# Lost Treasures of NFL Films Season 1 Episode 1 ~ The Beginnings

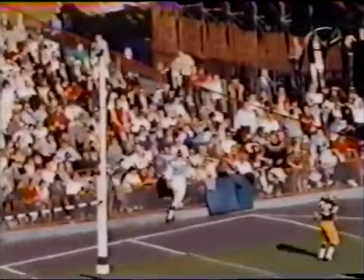Well, I'd like to think that I'd had a 10-year career, a couple of Super Bowl rings,
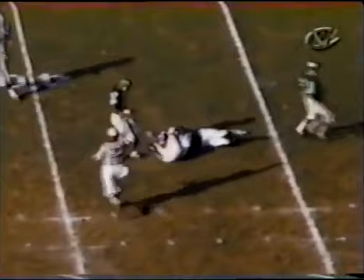candidate for the Hall of Fame, but then ran afoul of a sophomore jinx, I guess is the way you would describe it as far as I was concerned.
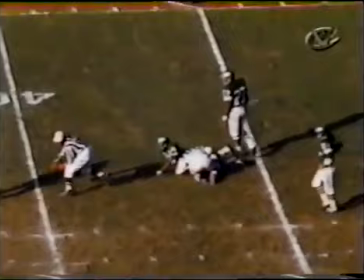I was fairly seriously hurt and never, ever recovered from that initial knee injury. Nobody can ever, ever take away from me what you accomplished. And that is, I am the Catawba Claw. There's only one of me. And I'm very, very proud of that. In our research, we found outstanding plays by men like Joe Rutkins and the Catawba Claw. I love saying that name, the Catawba Claw. But we didn't find any of the best shots of legends like John Unitas and Jim Brown because we've been using them in our shows for years. But what we did find in The Lost Treasures were examples of legends being human.
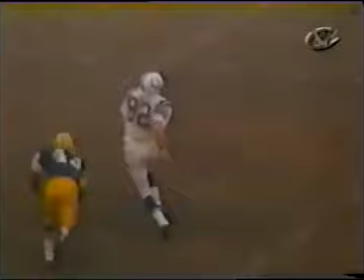Like this shot, flawless Raymond Berry actually dropping a catchable pass.
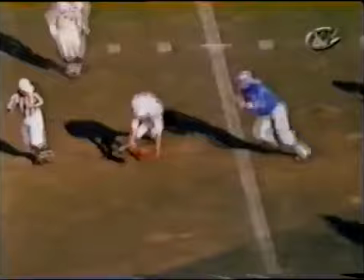This probably happened once a year. And what about this shot of Unitas? Looks like the clumsy free agent from Louisville he once was.
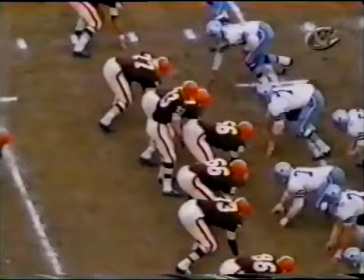Baseball was the most popular sport of the day, and it was followed closely by college football.
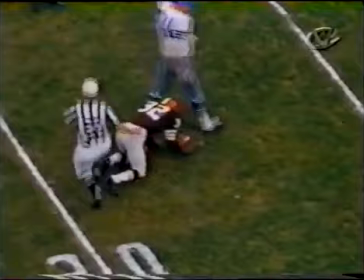So we weren't about to show Superman Jimmy Brown going down with an arm tackle.
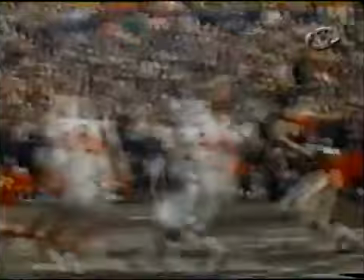Pete Rozelle felt the league needed to create superstars that were far superior to anything you could see in college.
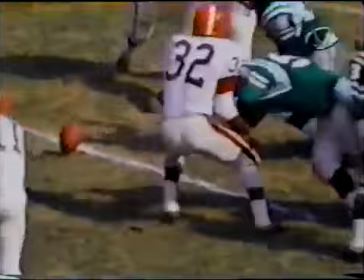That's why you never saw any of these shots in our highlights. But what we were forgetting was that viewers loved to see their heroes make mistakes.
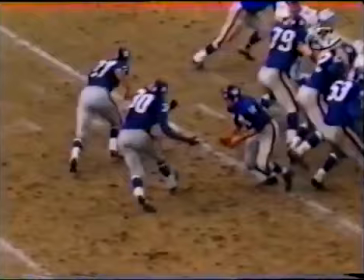They could identify with a guy messing up.
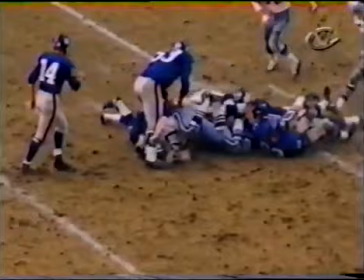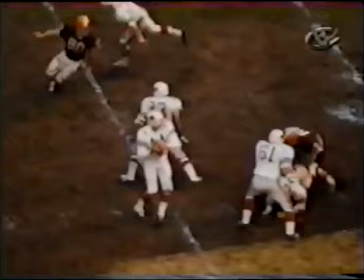Some of the mistakes seemed prophetic. Jackie Smith didn't drop that many passes.
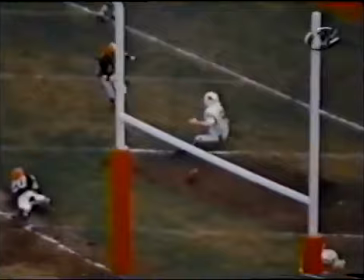But this one, this one looks a lot like another short touchdown gone bad. that Smith duplicated in Super Bowl XIII as a Dallas Cowboy.
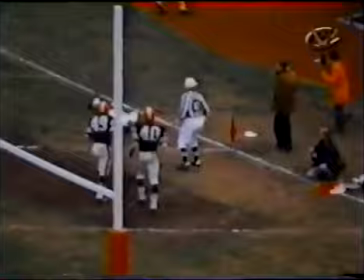Actually, we did find footage of legends at their best.
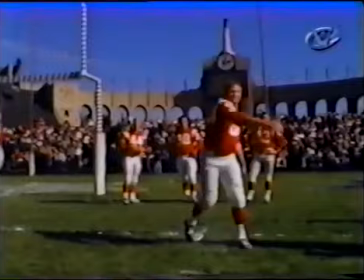It was in our Pro Bowl coverage from the early years that rarely got used because the uniforms didn't match with the rest of the games,
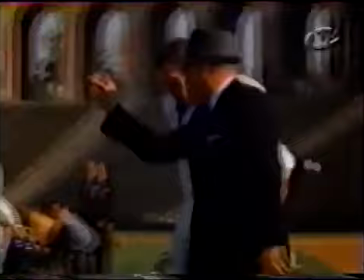and sometimes the numbers were different, and the teams didn't want to use the footage in the highlights.
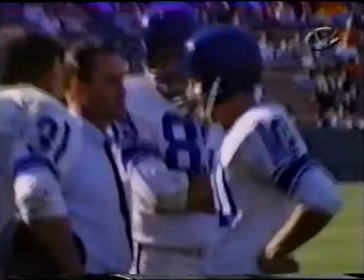But where else could you find George Hallis, coaching John Unitas, and Don Shula, working with Fran Tarkenton?
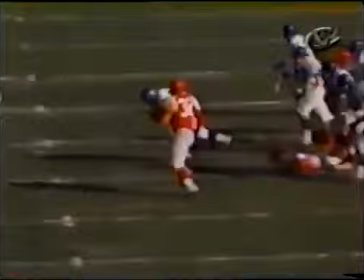Now, because none of this footage got used,
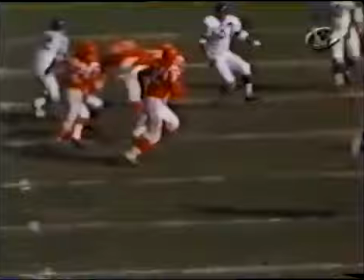all of the best remained in the outs Jim Brown refusing to go down Jimmy
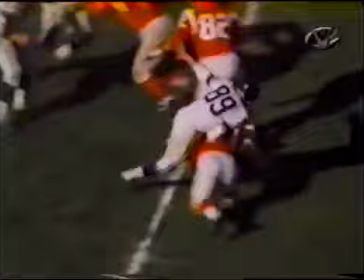Taylor running the Green Bay sweep bear
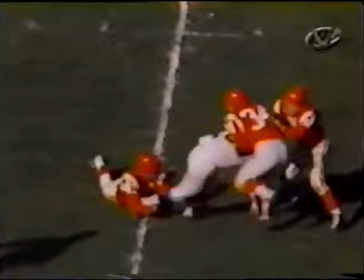tight end Mike Ditka being his belligerent self
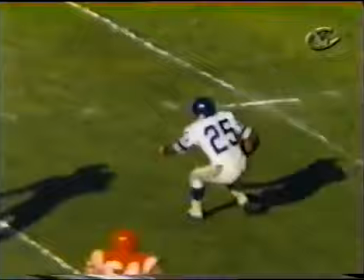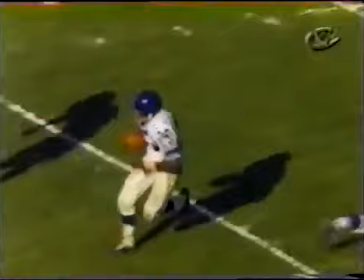super quick Chicago safety Rosie Taylor
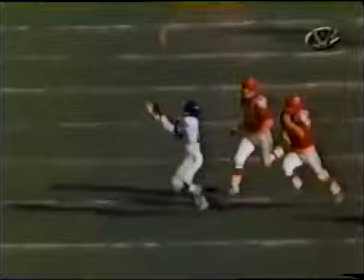Scrambling Fran Tarkin and throwing to Boom Boom Brown. Dave Parks making a block to spring Tommy Mason. John Mackey going deep.
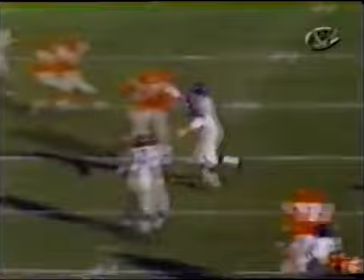Detroit's Terry Barr making a fingertip catch.
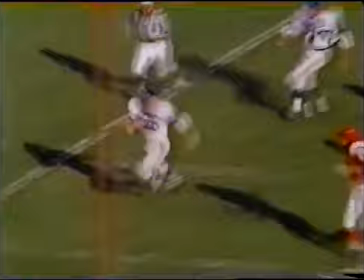That's too bad this interception by Green Bay linebacker Ray Nischke wasn't in a regular season game because in his contract with Lombardi,
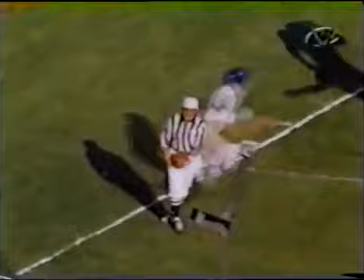Nischke got a $50 bonus for every pass he intercepted.
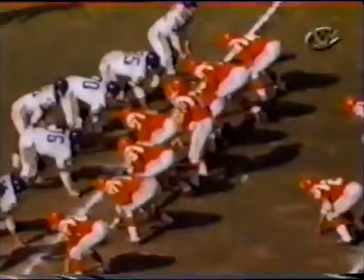Now, looking back, it seems to me that the pro bowlers of the 60s played harder in this game than they do now.
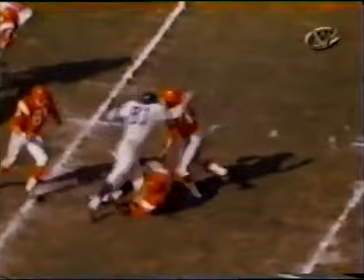Just watch this. Doug Atkins, number 81, rushed the quarterback.
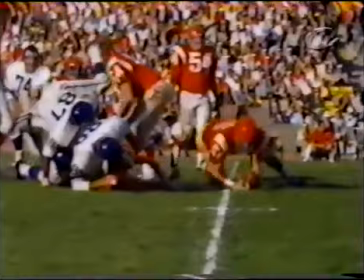In the 1964 game, number 89, Gino Marchetti, delivered this message to quarterback Frank Ryan.
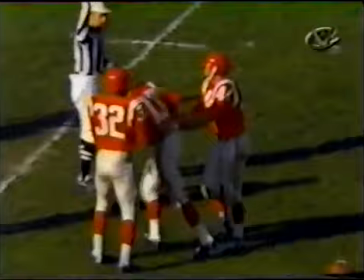And there's a great story about this. Marchetti felt that the Browns had run up the score two weeks earlier in the NFL championship game,
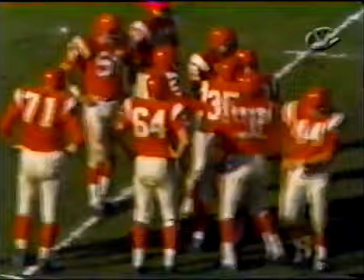and he told Ryan after the game, listen, you don't do that, and I'm going to get you.